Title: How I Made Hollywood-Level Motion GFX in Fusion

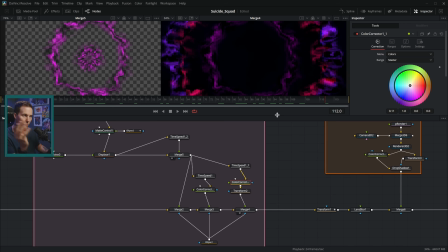It's just offsetting those rings and putting them over each other. Each of these rings is applied with a screen. So when something goes over something else, it brightens where the two layers meet instead of just kind of replacing it. And then we have an ellipse mask, which just kind of gets rid of that middle part there.
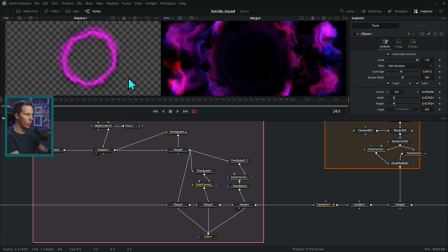So it's just kind of darker in the middle. And so we're just taking this one ring and duplicating it and offsetting it and color correcting it and everything. It gives us this really cool effect of this kind of never ending tunnel. And it's just that one ring just looped over and over again, offset in time. So that's why we have this really cool motion background.
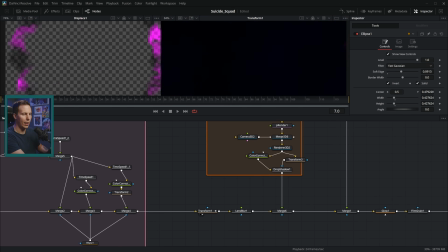Then we're transforming it. We're just scaling it up so that we only see sort of the middle of it. I'm adding a little bit of lens blur to it just to take the edge off. And then I'm adding some particles.
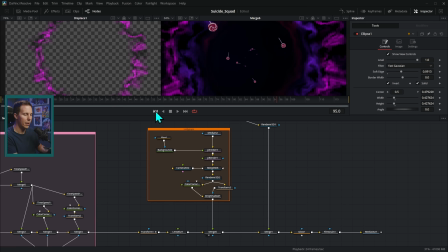That's what all this is right here. So let's take a look at that. These are the lollipops that are flying into the distance. Okay. So candy flying away from the camera.
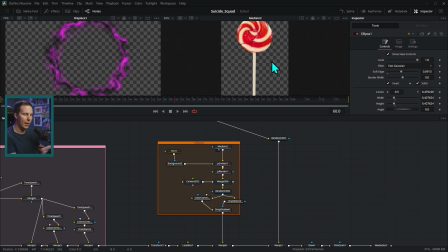This you can do a lot of different ways, but what I ended up doing was taking an image of a lollipop, just like this, and running it into an emitter. So this is a particle emitter. And let's just push up the number of lollipops here first so we can actually see what's going on.
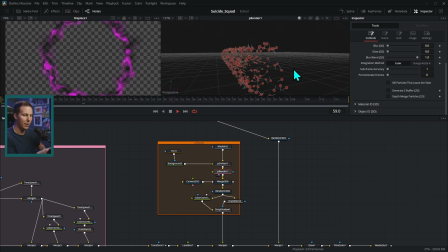And so as time goes on, this is just making more lollipops in 3D. All right. So this is just putting a bunch of little 2D sprites in the world and shooting them into the distance. And we're emitting that in this shape, in a ring shape.
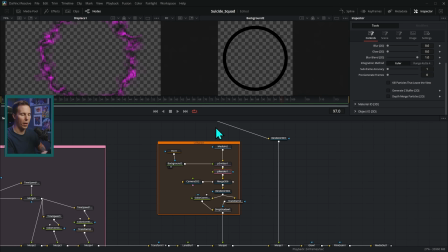And so what I did was I just got a background and did another ellipse with just a border on it and put that into the emitter.
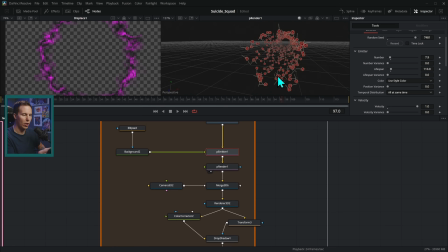And this emitter uses that shape to emit whatever particles we want. I set up the particles to emit a certain amount of particles per frame and to shoot them out into the distance. You can do that by changing the velocity and the angle. I also set up the rotation and the spin.
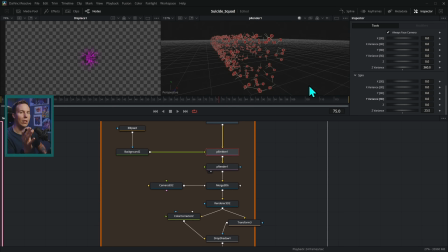I put 360 degrees for the variance, which means that each lollipop is going to start at a different rotation. And then with the spin, it means it's going to rotate a different speed. So those are all kind of just being shot out into the distance. And then I took the number of lollipops way, way down because we just need a few of these.
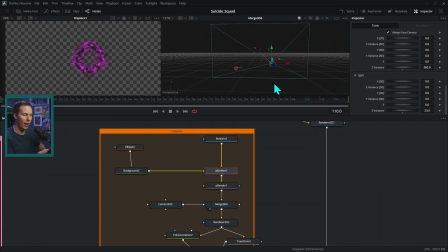And so those are being shot out behind the camera. So then I have that 3D particle emitter, which I'm putting into a world with a 3D camera. And I'm making sure that the camera is behind where the lollipops start. So the lollipops don't just appear when we see them. They just kind of come from behind the camera.
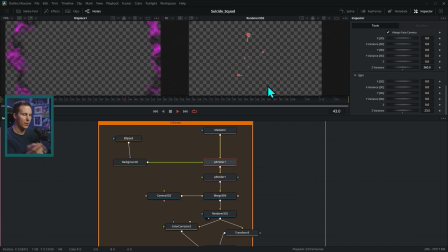And so that's kind of what we get are just these lollipops flying away from the camera.
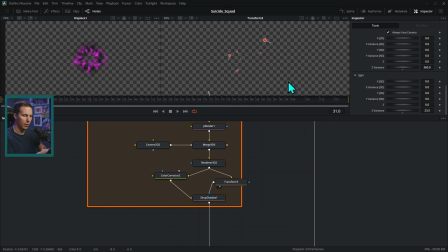And then we did some color correction just to kind of make these a little more purple. And then I did a really tricky thing is I wanted a little bit of interactive lighting on this, but without making these actually 3D meshes, you would have to do a lot of work to make the lighting work.
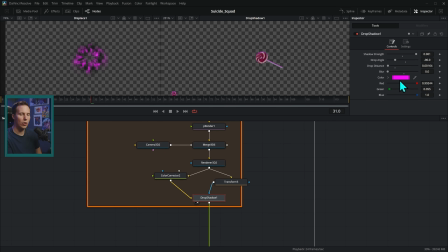But instead of doing that, I just added a drop shadow and I just made it a pink drop shadow and put it up top to make it look like a little rim light. So this is kind of the difference there. So that adds like a little rim light to this, even though it's just a pink drop shadow. But you know, if it's nice and subtle, sort of looks like a rim light. It's pretty cool. Pretty cool.
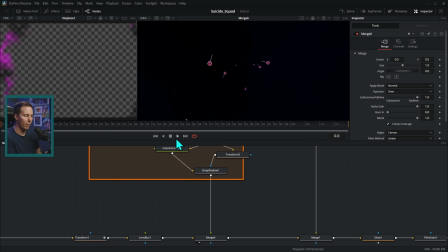All right, let's take this. We're going to merge it over. So now we have our background with the lollipops flying away from the camera. And this is a perfect time to start worrying about our logo and our text and all of that. And that comes in on this merge. It's actually pretty simple. After this, we just have a glow and some grain, and then we render it out. But we'll get back to that here in a minute. So as we're diving deep into these nodes, you're probably like, wait a minute, you can't use that music on your video. You can't use 21 Pilots, like actual music on your video. Because I mean, the graphic we're making is cool. You know what I'm saying? That's cool. But the music like really sets it off. You don't believe me? Try it without the music.
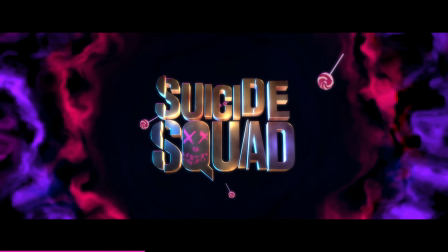Which brings me to our wonderful sponsor of this video, Licked Music.